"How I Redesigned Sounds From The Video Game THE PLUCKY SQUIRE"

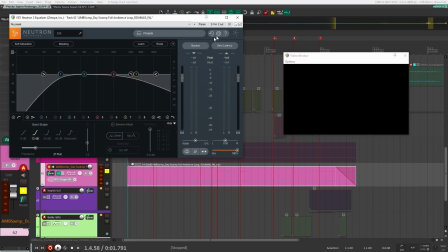Let's take off the EQ that we have on here. I'm just going to take that off. This is what it sounds like.
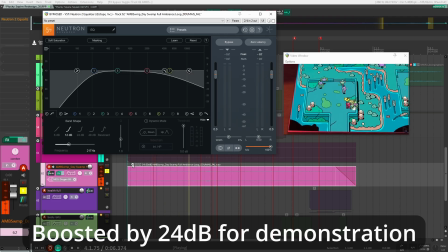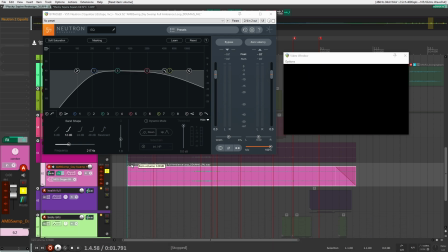Right, so you got your frogs, you got some birds chirping, you got a bit of wind and wind rustling. So I just brought down the volume because this is more to be kind of felt in between the different player movements and the different parts of the game. So I didn't want this to stand out too much, right? So that's why that's there. And then it's just a matter of adding some EQ.
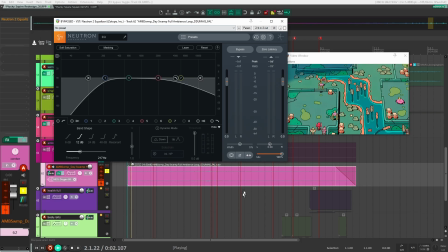So you have your before.
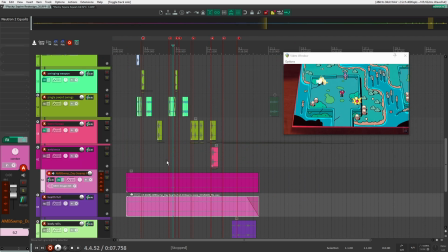Right, so just like making sure there's no bass in there. It's not really important, and the bass is really going to be carried by the other sounds that I have.
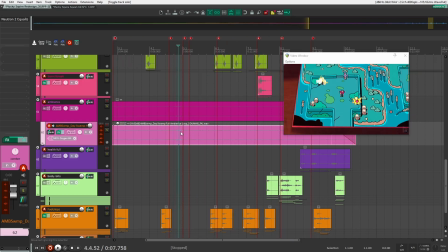And then again, the high, I don't want it to be too felt or too present. Again, same thing.
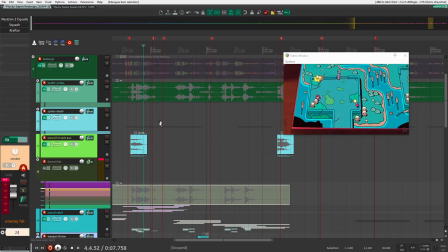They're going to be more making room for the other sounds like the sword hits and the squish sounds and the spider sounds and stuff like that in the redesign.
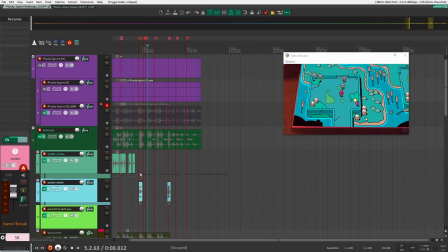So that's why I made it that way. All right, so those are all the sounds. Let's have a listen one more time.
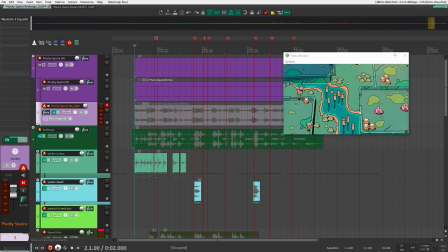Everything together. Here we go.
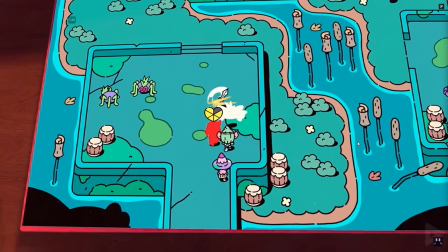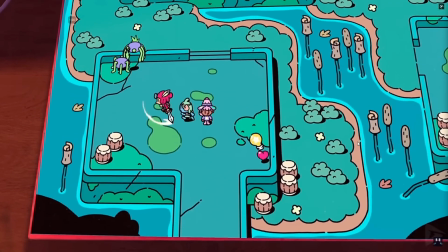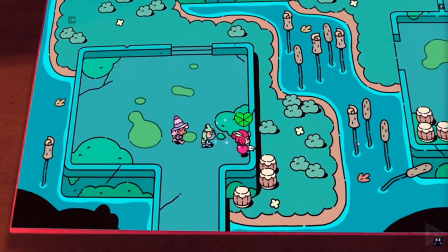All right, so I hope you found that useful and valuable in seeing my process, my design, my layers, and everything. If there's any sound that you liked in here, make sure to check out my store where I sell my sound effects that I've created, and you'll find a lot of the stuff that I used in here. You'll find everything there. So check that out. I'll have a link in the description if you're interested in picking any of these sound effects up. And I think that's it for now. If you have any comments, questions, leave it down below. Thanks so much for watching all the way to the end. I'll see you in the next video.